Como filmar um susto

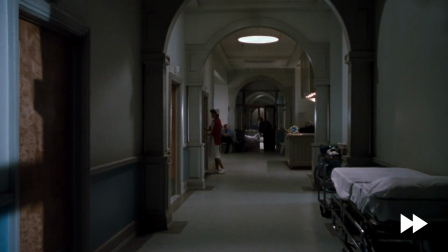[4:09]
Mas o segurança está lá, certo? Não é bem assim. No preciso momento em que entra no quarto, o segurança sai de cena. Ela está novamente indefesa, só que desta vez não sabe. Ela regressa, aparentemente sã e salva. Aliás, ela volta a abrir a porta para desligar a luz e tranca a porta à chave.
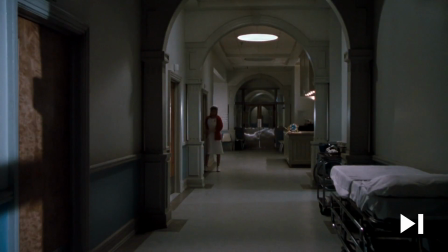[4:29]
O facto de trancar a porta à chave deveria ser suficiente para eliminar ou pelo menos atrasar qualquer perigo que pudesse vir daquele quarto.
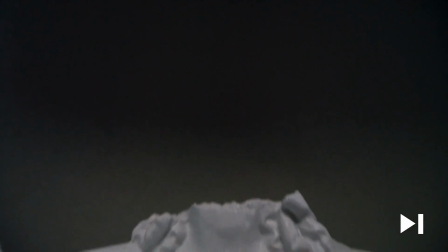[4:37]
E então acontece o tal jumpscare. É uma sucessão de acontecimentos que o nosso cérebro não consegue processar muito bem.
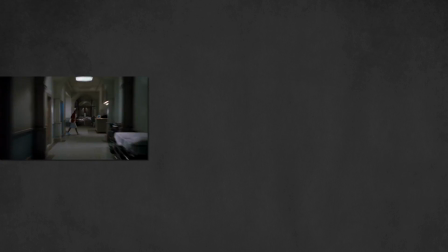[4:44]
O som estridente destaca-se no silêncio a que estávamos habituados há 4 minutos.
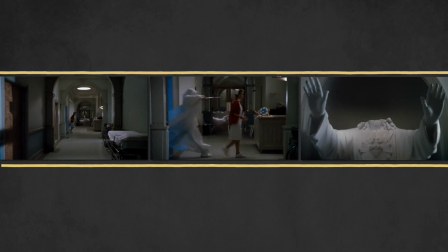[4:49]
Aparece este indivíduo sinistro e temos um corte para uma estátua decapitada, que basicamente serve para nos antecipar o que aconteceu a seguir.
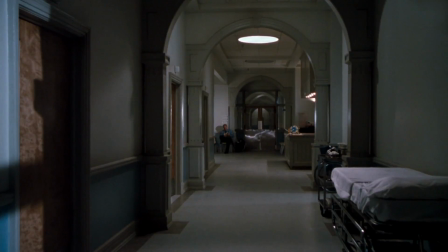[4:57]
Esta cena é uma execução perfeita de um jumpscare, desde a preparação à conclusão. Leva o seu tempo, torna-nos paranoicos, ajuda-nos a relaxar e, quando menos esperamos, faz o que tem a fazer.
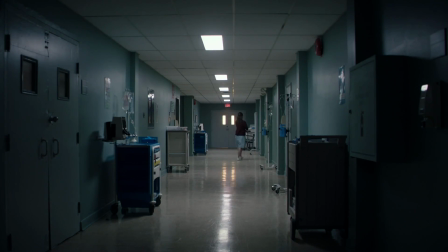[5:12]
Recentemente foi homenageada na nova série do Exorcista.
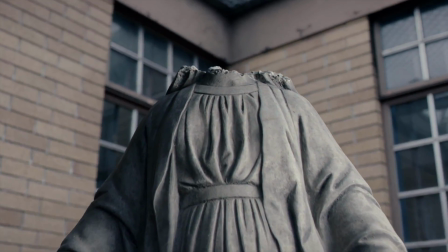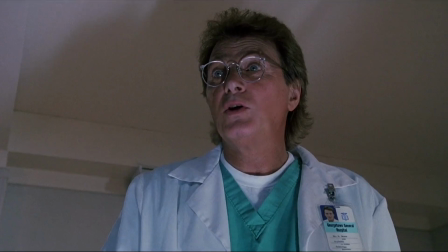[5:28]
Se nunca viram Exorcista 3, está na hora de lhe darem uma oportunidade, nem que seja para ver esta cena devidamente contextualizada. Agora, esqueçam, é o Exorcista 2. Esse não tem mesmo ponta para onde se lhe pegue.